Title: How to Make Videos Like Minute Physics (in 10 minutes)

Why am I upside down and looking up at the camera? Because today we're going to talk about how to make videos like MinutePhysics.
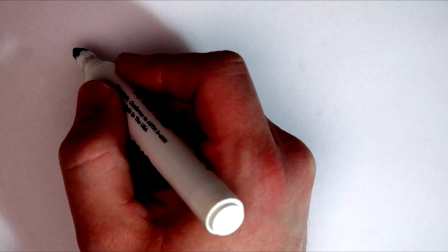And this is a perspective you're going to have to get used to. So MinutePhysics videos are really two different things.
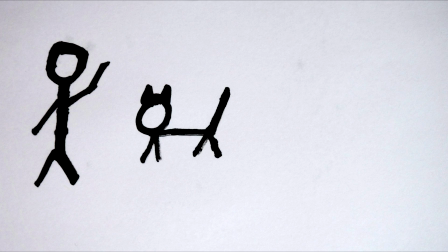They are a stop-motion of drawing and they're a video essay.
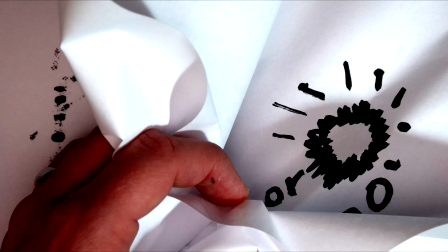So we're going to talk about how to put those two elements together and how to get that media in the first place so you too can make awesome stop-motion drawing video essays like minute physics if you're doing physics though you better have a physics background otherwise good luck
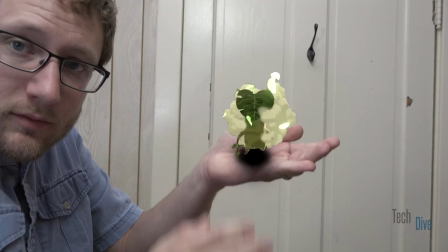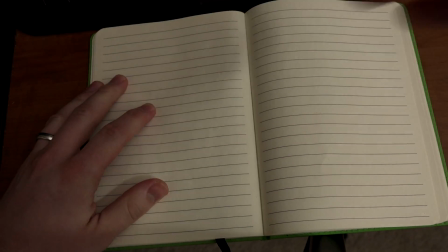you're actually gonna have to write out an essay a coherent train of thought leading you to a conclusion and then plan out the illustrations that are
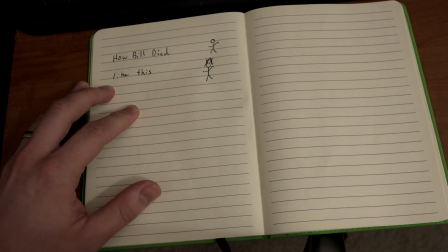going to illustrate your points and then you're gonna need to record that audio you just read the essay into a mic so how do you do that well this is the blue Snowball Microphone. The Blue Snowball Microphone, ICE to be exact, it is around 50 bucks on Amazon and it is great. This is your cheapest, best option for capturing good voice.
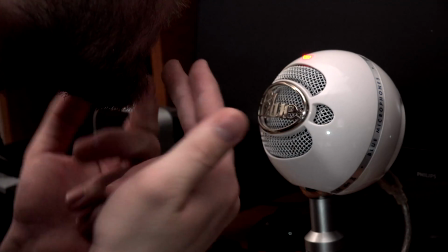So when you talk to the mic, make sure you're talking about a foot out from the mic and make sure you're not using plosives or P kind of words directly into the mic like that.
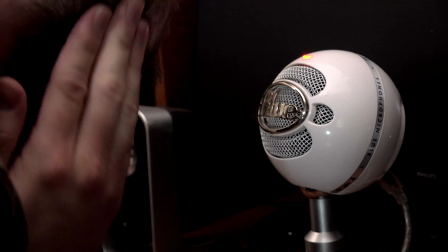Also talk just maybe above the mic just a little bit,
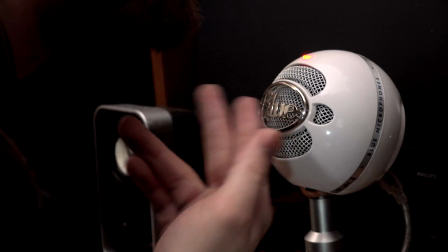point it at your throat and talk as if you're talking to someone on the other side of the room you're also going to need a camera that has a remote or has the ability to take a time lapse or has the ability
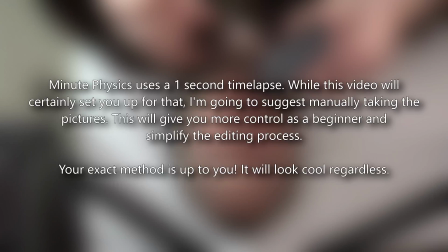to take timed pictures physics uses a one second time lapse this video will certainly set you up to do that i'm going to suggest however manually taking pictures this will give you more control as a beginner and simplify the editing process your exact method is up to you it will look cool regardless because if you're having to press the camera button every time you take a picture we'll talk about this more in a second but if you have to do that you're going to shake the camera every time and that's going to be a problem. So you're really just going to want something that you can take a picture of without shaking the camera every single time.
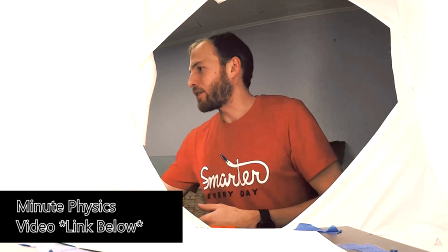Now MinutePhysics uses a softbox that lets him get diffuse light all the way around his page without doing any direct glares on the page and there's no shadows.
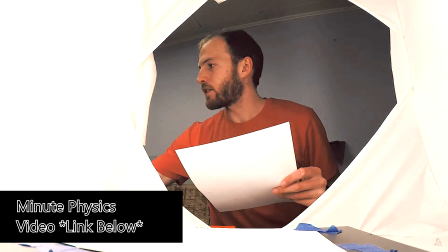You can do something similar without a softbox if you just take your lights and you point them at the ceiling.
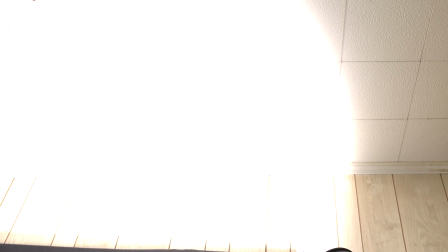The ceiling will kind of create a fake softbox for you.
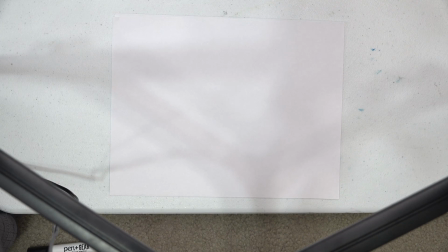Just be sure that you do that behind where you're drawing, not in front otherwise you'll have weird tripod camera shadows on your page. They don't necessarily have to be video lights but video lights would be very nice because more light is better.
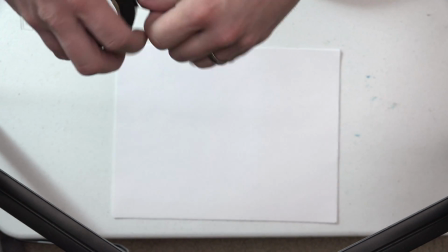First you're going to want to tape the corner of the page you don't necessarily have to tape the paper down that's up to you but you do need some sort
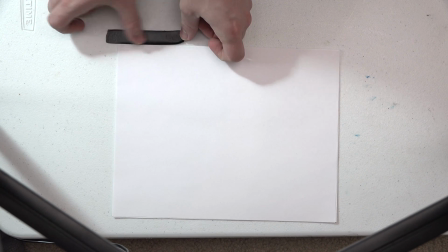of a guideline to keep the paper in the same spot and when you change papers to make sure the new paper is also
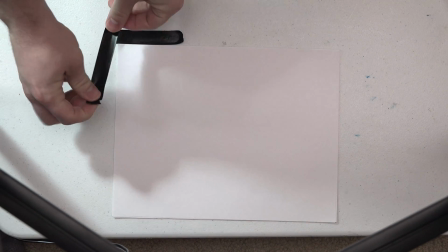in the same spot these guidelines will really help you out keep your animation from looking incredibly shaky.
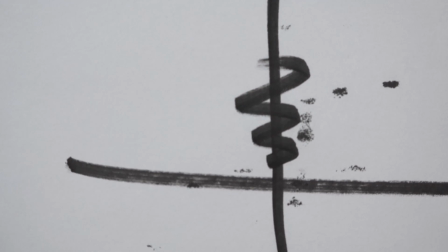Now manually set your camera settings including the focus because if your camera settings change from picture to picture to picture
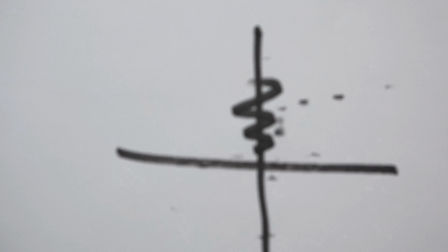you're gonna have a lot of flashing and strange looks and blurs in the middle of your animation and no one wants that.
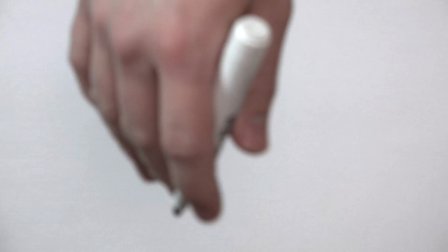There's a few different styles you could do.
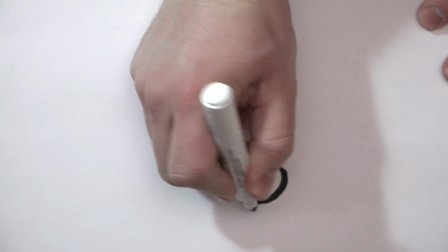What Metaphysics does is goes ahead and draws the picture and leaves his hand in the frame when he's taking the pictures which is why the camera's doing it automatically.
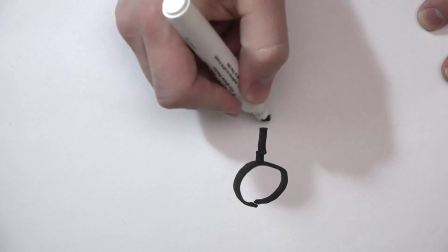What you can do is remove your hand from the frame for every single picture and then take the picture
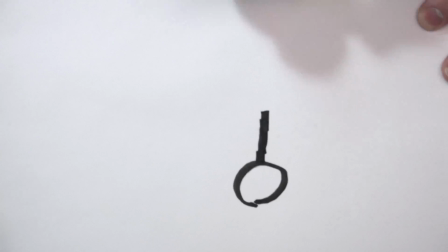manually if you don't want to capture your hand at all and make it look like it's just animating on its own.
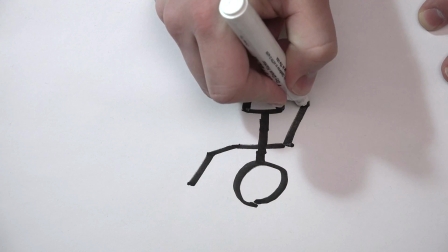Or you can simply just take a picture when your hand is in the frame and not moving to see the hand draw the picture itself.
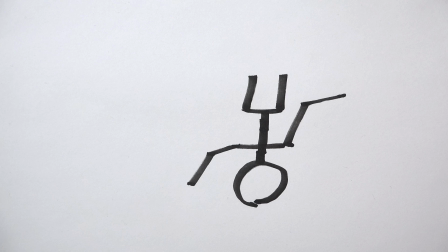I did a little bit of both in my animation to demonstrate what I'm doing there. So this video is using Movie Studios to create this but you can do this in any editor.
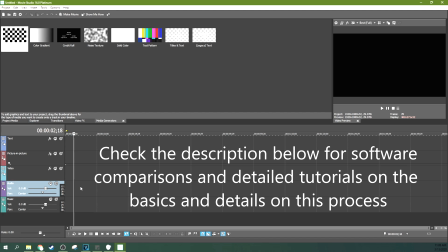Movie Studio is just the consumer version of Vegas Pro, but both Vegas Pro and Movie Studios have the same layout and the same tools to do this.
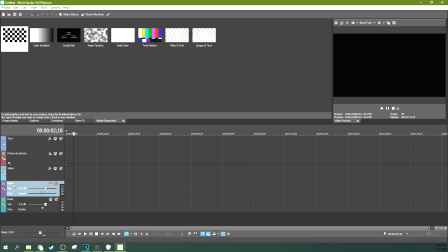So first to record your audio, once you have your mic plugged in, go ahead and open up your Windows settings.
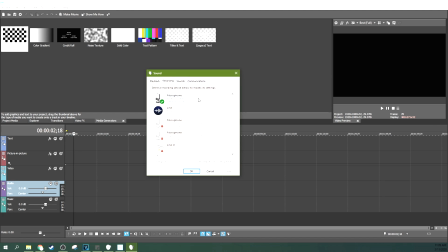In your Windows sound settings, you can go to recording and make sure that your Blue Snowball mic is the default device.